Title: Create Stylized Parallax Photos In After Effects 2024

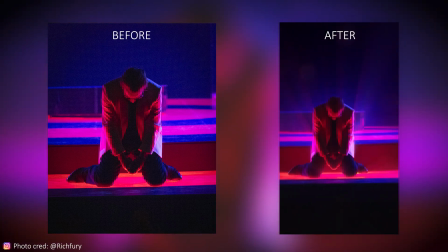0s
Hello, my name is Will Carmack, and I'm going to be showing you how to animate your concert photography in After Effects.
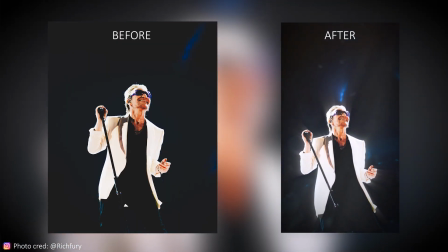5s
I recently shot U2 at the Sphere in Vegas, so it's fresh on my mind, and I have some amazing examples to edit for you today.
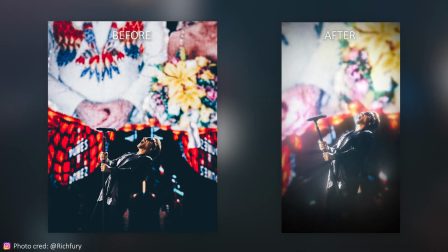11s
These are going to be 20 tips and plugins that will make these photos pop for you and get you hired by all the clients in the world. And by the way, this video is sponsored by Squarespace.
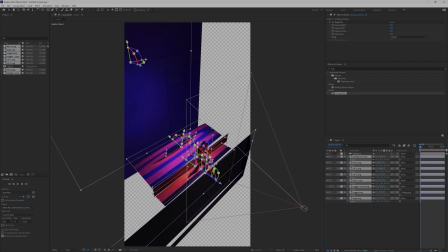21s
So once you've cut out all of your pieces of your photo in Photoshop and then rebuilt the entire scene as a 3D scene in After Effects, this is where my advice begins.
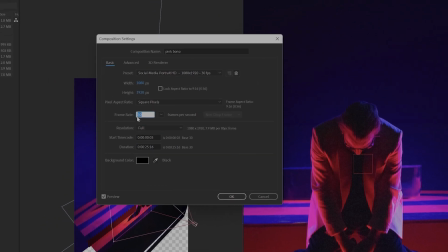30s
To give it a retro, more choppy look because it's a photo, not actually a video, set your frame rate to 15.
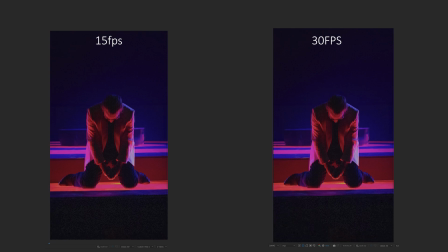36s
So now in your final video, it'll look nice and stylized.
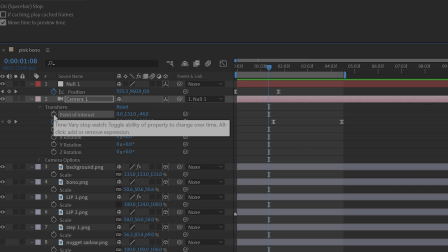39s
If you alt-click on your point of interest and your layers panel on your camera, you can type in the expression wiggle 160.
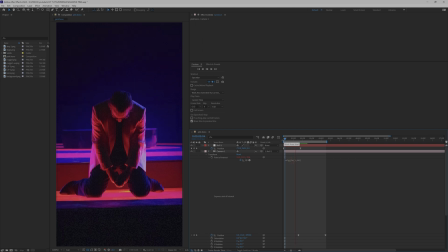47s
What this is gonna do is give you handheld motion on your camera. So now as you animate your position keyframes, it's gonna look natural and handheld like a person filmed it.
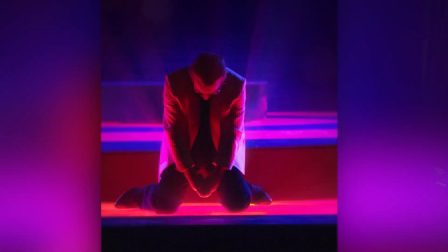56s
We wanna make sure that in our final export, everything has good motion blur.
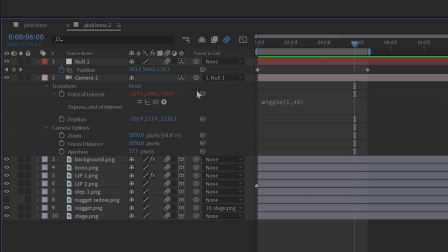59s
So make sure you have all these boxes checked, but to save yourself render time, leave them off until you're actually doing your export.
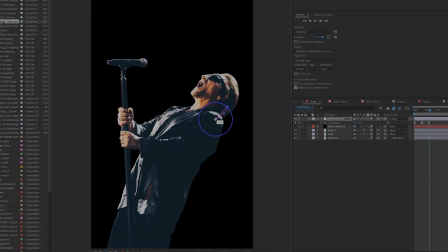66s
Always cut out the arms of the people you're photographing in Photoshop. So in After Effects, you can use rotation keyframes to make it look like their arms are moving.
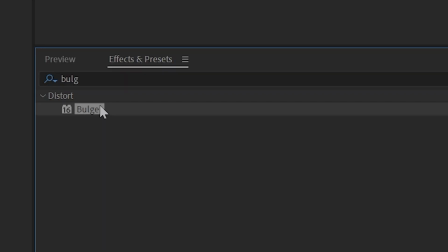74s
To dovetail off that, cut out their clothes, because in After Effects, you can use CC bulge to make it look like they're blowing in the wind.
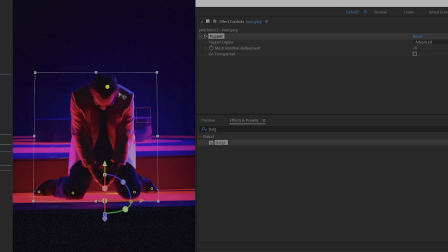82s
And so it doesn't feel super stiff, you can use the puppet tool on your subject or your character to make it look like they're bending over or leaning,
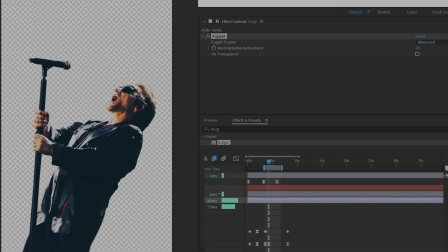89s
or you can use this in place of the rotation keyframes to make their arms move. You can even use a puppet tool alongside CC bulge to make the clothes flow nicely in the wind.
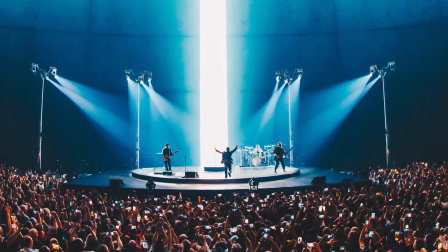99s
If you want to emulate stage light, those big tractor beams that are flying onto the stage,
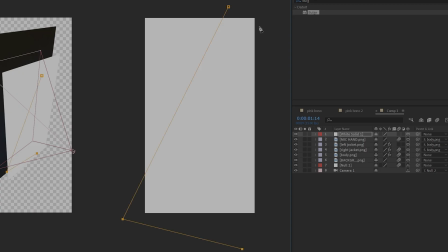103s
you just have to create a white solid and create a mask around it that's kind of in the shape of a long trapezoid.
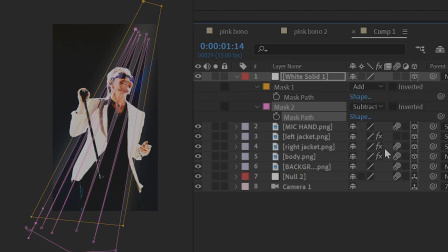109s
Create a bunch of subtracted mass alongside it so it's got kind of depth inside of it,
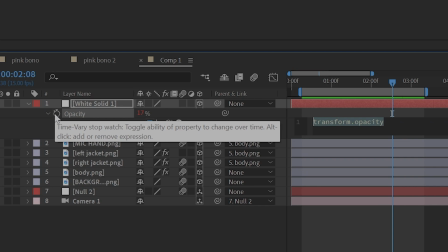114s
and put a wiggle expression on the opacity and set it to 1220 or any variation that you like.
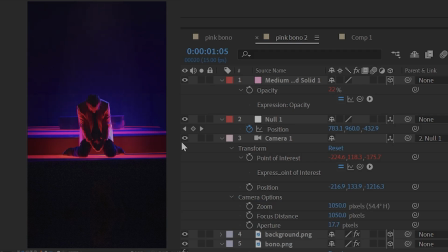120s
And bam, now you've created a flickering stage light. And you can just readjust the mask to put this light wherever you would like.
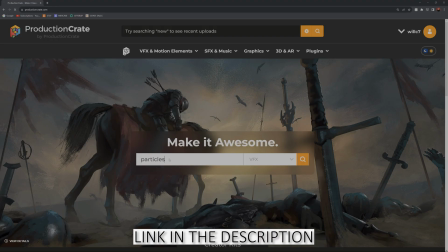126s
In our 3D comp, we want to add particles. There's a bunch of free particulate animations on productioncrate.com.
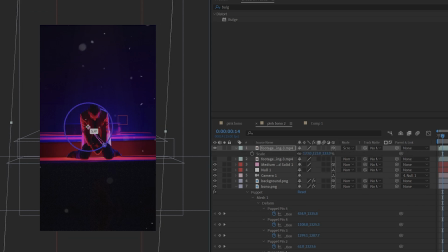132s
Litter those throughout your comp to create some depth as you're moving through the scene. Now, before we continue to composite, I think it's smart to export every single layer as an alpha channel before we move on.
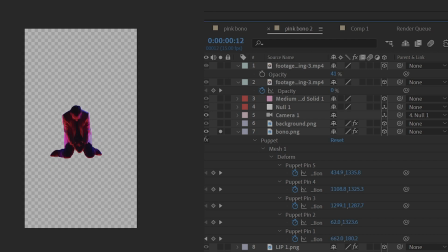142s
So once you're happy with your camera movement, just solo each layer and export it.
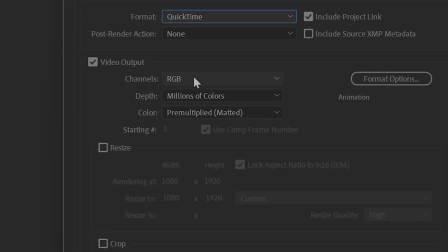146s
You want to export it as a QuickTime file, and under this setting right here, do RGB alpha.
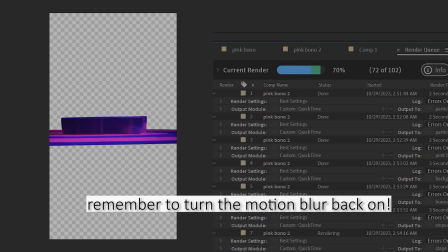151s
The alpha just means the background will show up transparent. Now, to stylize the glows and the shadows,
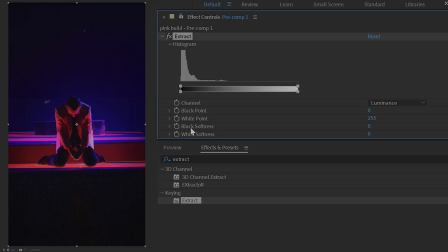156s
if we pre-comp everything and duplicate it and put the extract effect on it and only leave the darkest sections, we'll put that on top of everything and apply the noise effect. Crank up noise a little bit.
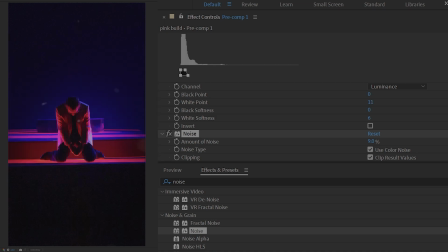168s
And now, just like if you're filming in a real dark location, your shadows are gonna have more noise than the brightest images in your scene.
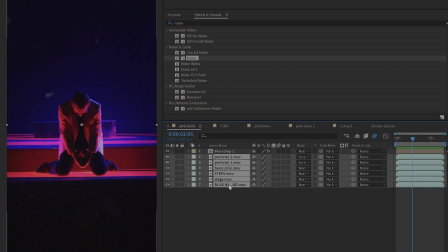175s
Now we're gonna do the opposite of that.
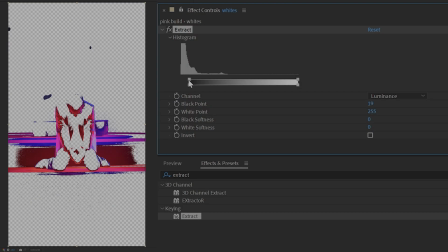176s
We're gonna duplicate that pre-comped layer, use the extract effect to only reveal the brightest parts of the scene, and then we're gonna put the glow effect on that.
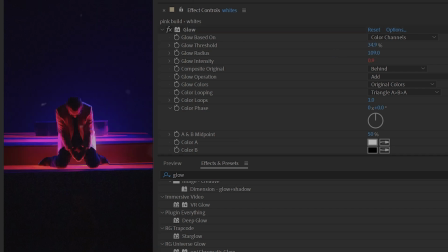185s
Crank up the radius, and now our whites are glowing and our darks are like noisying.
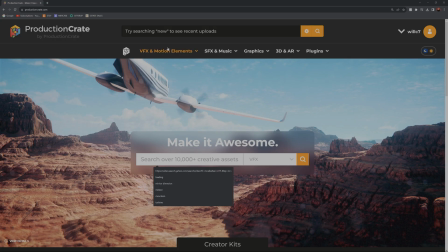190s
This is how you stylize the depth of your image. Now, if we go back to productioncrate.com, they have a free plugin called God Rays.
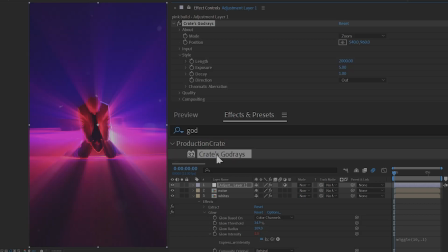198s
It's my new favorite thing in the entire world. If you put that on an adjustment layer over any of your photography animations, you can adjust the decay, length,
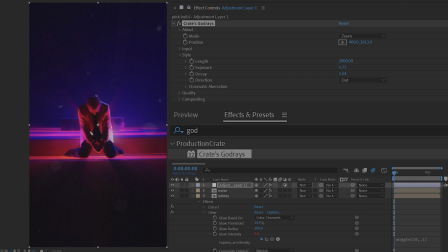205s
and exposure to create these light streaks that just add so much beautiful depth to your scene.
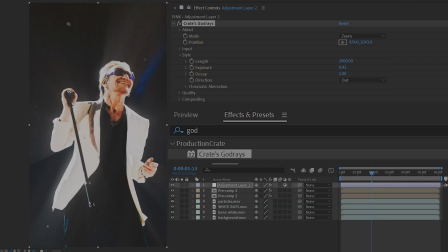211s
You can keyframe the center to make the lights move across your subject or your scene, and do that until you're super happy with the animation.
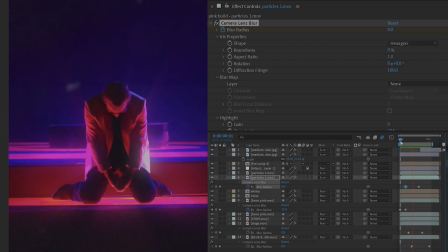219s
Next is lens dust. Because we've created these bright lights with God Rays, we want to kind of have the foreground interact with that.
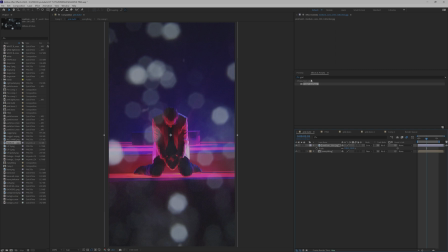226s
So like a normal camera, if you film something really bright, you will accidentally get some of the dust on your lens to light up.
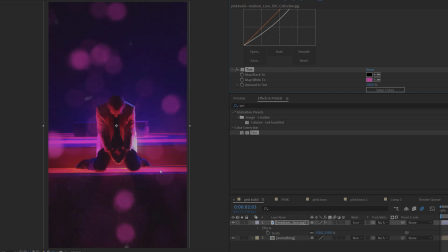232s
So we're just gonna Google lens dust, drop it in our scene, set it to screen, and we're gonna use the tint effect to set it to whatever color the background is.
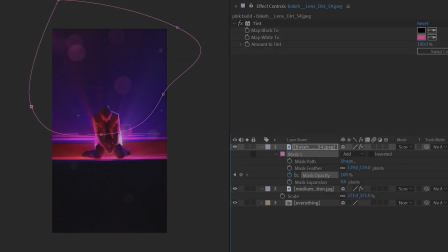240s
Now with mass and keyframes on your opacity, I'm just fading in and out these foreground elements that are interacting with our light.